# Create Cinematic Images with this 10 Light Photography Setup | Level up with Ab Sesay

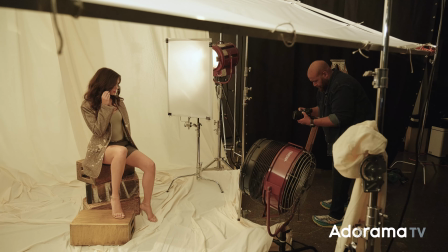0:00 This 10 light setup uses all continuous lights, and I'm gonna show you how I use each light,
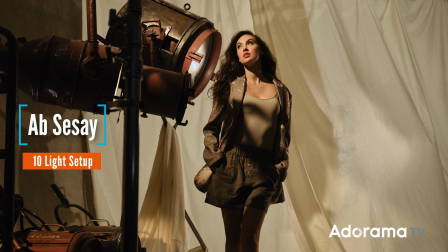0:04 sometimes to get a dark film noir old Hollywood look to a high key fashion look,
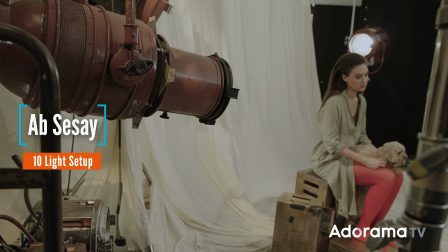0:09 using a mix of lights from the 40s and 50s to modern day Nanlite LEDs. And yes, we're gonna shoot both stills and video.
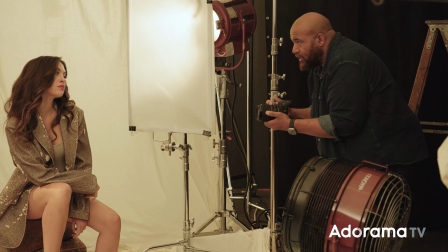0:17 I'm using Fresnels, spotlights, small scrims, large scrims, and can you tell where I'm hiding the tubes in this scene? I'm also going to go through 8 tips making lighting a set like this a bit easier.
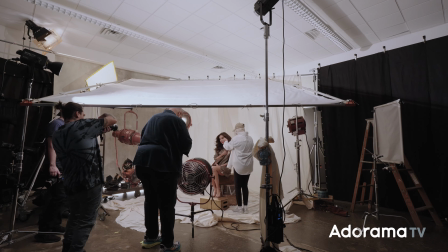0:30 You may recognize this set from my previous video on the GFX 100, the second. This is the second video in that series. Tip number 1 of 8, use a mannequin and pre-light.
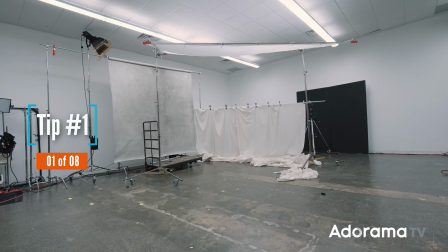0:40 Take a day or hours before your first shot to set up your lighting. Don't make your subject sit through getting all these lights set up.
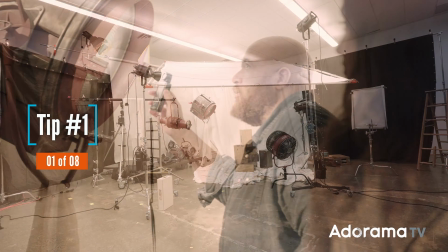0:47 So use a mannequin or an assistant to stand in, then tweak when your subject is in the frame. Now, what will the first light be? For me, it's one light I cannot do without.
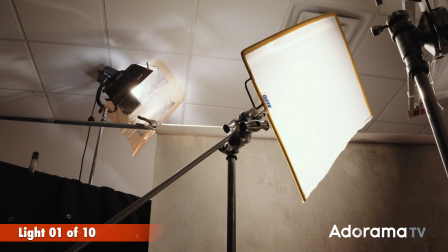0:58 This Forza 500 with a Fresnel overhead gelled with a Roscoe quarter CTS to warm it past 2700 Kelvin.
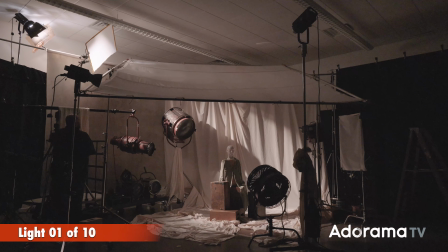1:06 I'll talk about why I gelled it later. I also moved in a Cupo scrim when I want it to be softer,
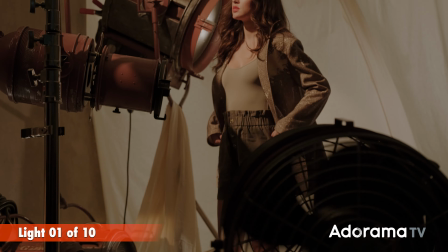1:12 but sometimes I want it to be hard for a more film noir dramatic look.
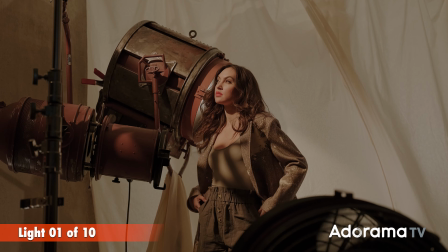1:17 Here you can see it as my main light, giving me very dramatic light with hard shadows.
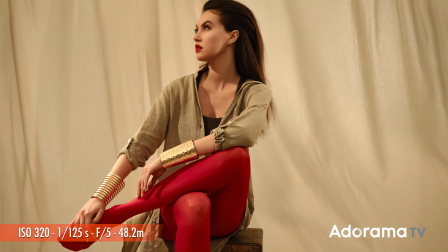1:23 Here I'm mixing it with flat light to get dimension to this image.
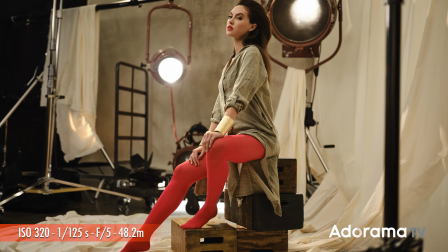1:28 And then here it is acting as my rim light. In this wide shot, you can see it during my pre-light setup. Tip number 2, your main light should look good all by itself, and the other lights you add just make everything else better.
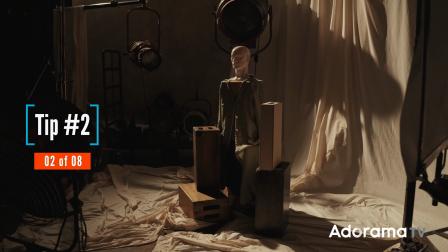1:43 I believe the first thing you need to learn in lighting is the strength of a well-placed single light source. Okay, now for light number 2.
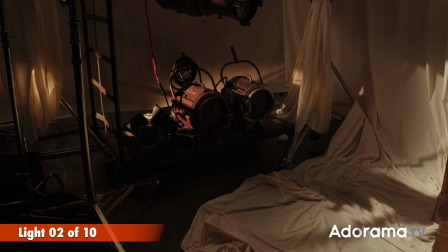1:51 I'm using this Forza 60 with a spotlight attachment to highlight these old tungsten Fresnels so they don't get lost as dark blobs in the scene. I'm using a spotlight on them to keep the light from spilling all over the set.
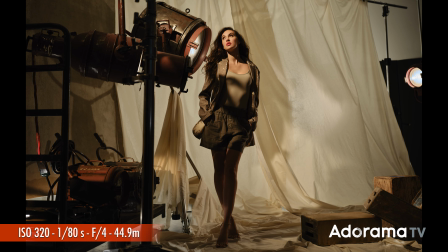2:03 In this shot, you can see how the spotlight on the Fresnels doesn't take your eye away from the subject,
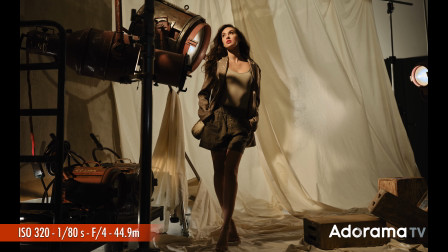2:09 but adds a bit more texture to the overall image. Can you find the Nanlite tubes in this shot?
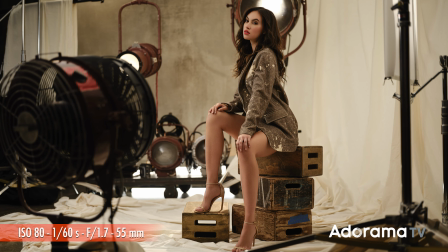2:15 Probably not.
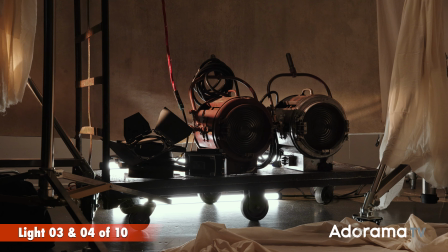2:16 They are behind the set to give me a light coming from underneath the gravity hand-painted backdrop, to appear as if there's something going on behind our set.
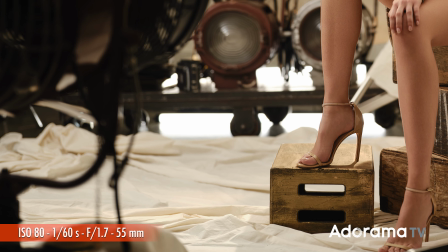2:25 They are positioned behind our Fresnel and on the floor to add more contrast to the scene depending on the angle we are at.
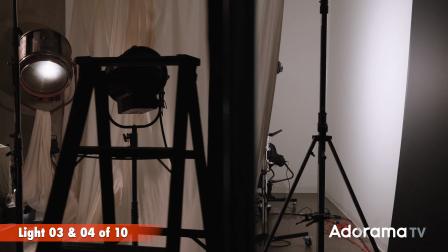2:32 They are also motivated by the background lights coming through the muslin that I'll talk about later,
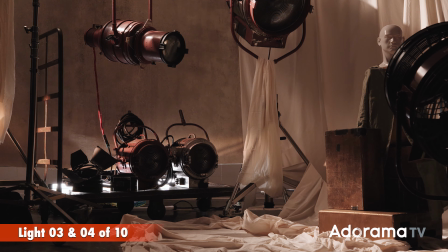2:39 and make it appear as if the light is behind our entire set. In hindsight, I would have hidden them even further using a roll of diffusion, but when out of focus, they do give me the look overall that I'm going for.
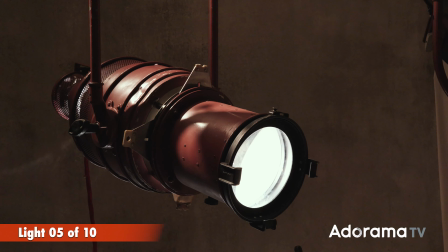2:49 The 5th light that I'm using is an actual 2K spotlight from the 50s.
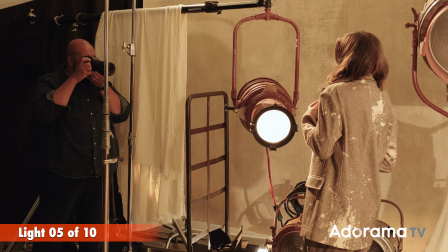2:54 At times it acts as an edge or accent light, other times I'm shooting it past our model to flare out the lens.
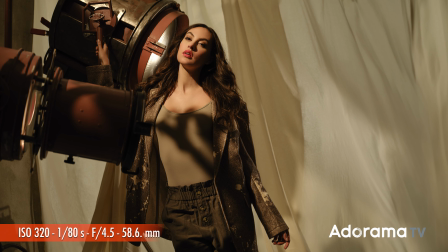3:01 It also makes a great prop in this shot.
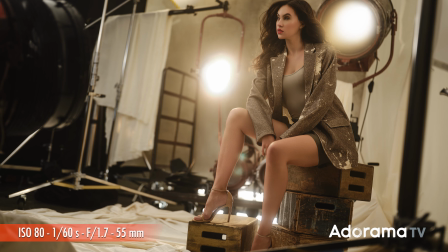3:03 To get an extra flare, I did add a quarter Pro Mist filter to the lens at times, but let me know if the Pro Mist filter is too much in the comments.
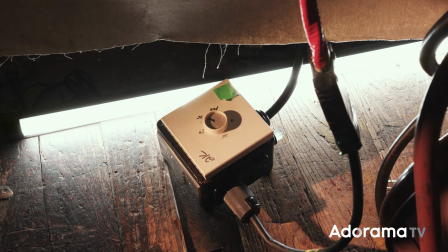3:11 Here's the setup without it. And for more control, I'm using a 2K dimmer box.
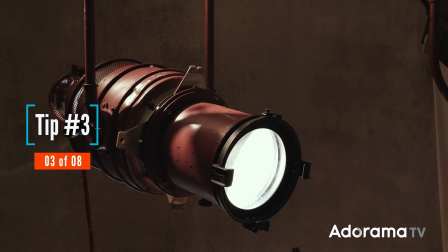3:16 Tip number 3, don't start a fire. Now that I'm using a 2000 watt light, my recommendation is plug it into its own circuit.
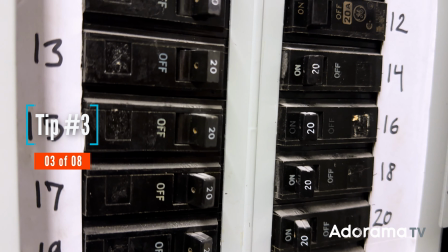3:24 Most people don't learn about power distribution until they trip a circuit, burn a fuse, melt or overheat an extension cord, or worse, start a fire.
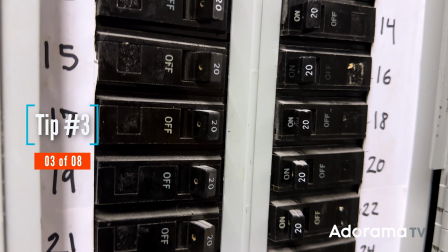3:32 Most wall outlets are connected to a 20 or 15 amp circuit. So to know how much load you can put on a circuit, amps times volts equals watts.
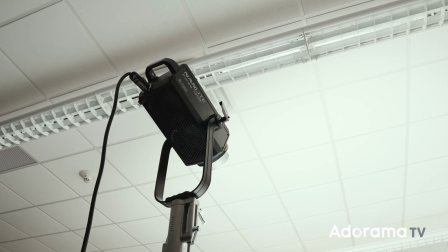3:43 So my Nanlite 720 pulls 720 watts. So I can put 2 of them on a 15 amp circuit because 15 amps times 120 volts equals 1800 watts.
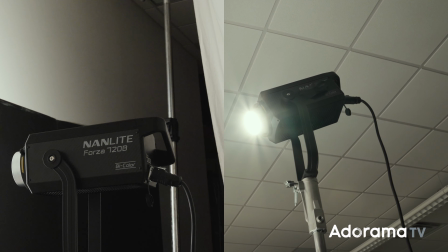3:54 And 2 Nanlite 720s pull a total of 1440 watts.
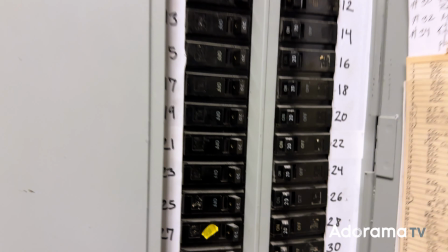3:59 If I added another, it would trip the circuit or power strip. You can check by looking at the circuit breaker connected to the outlet or series of outlets.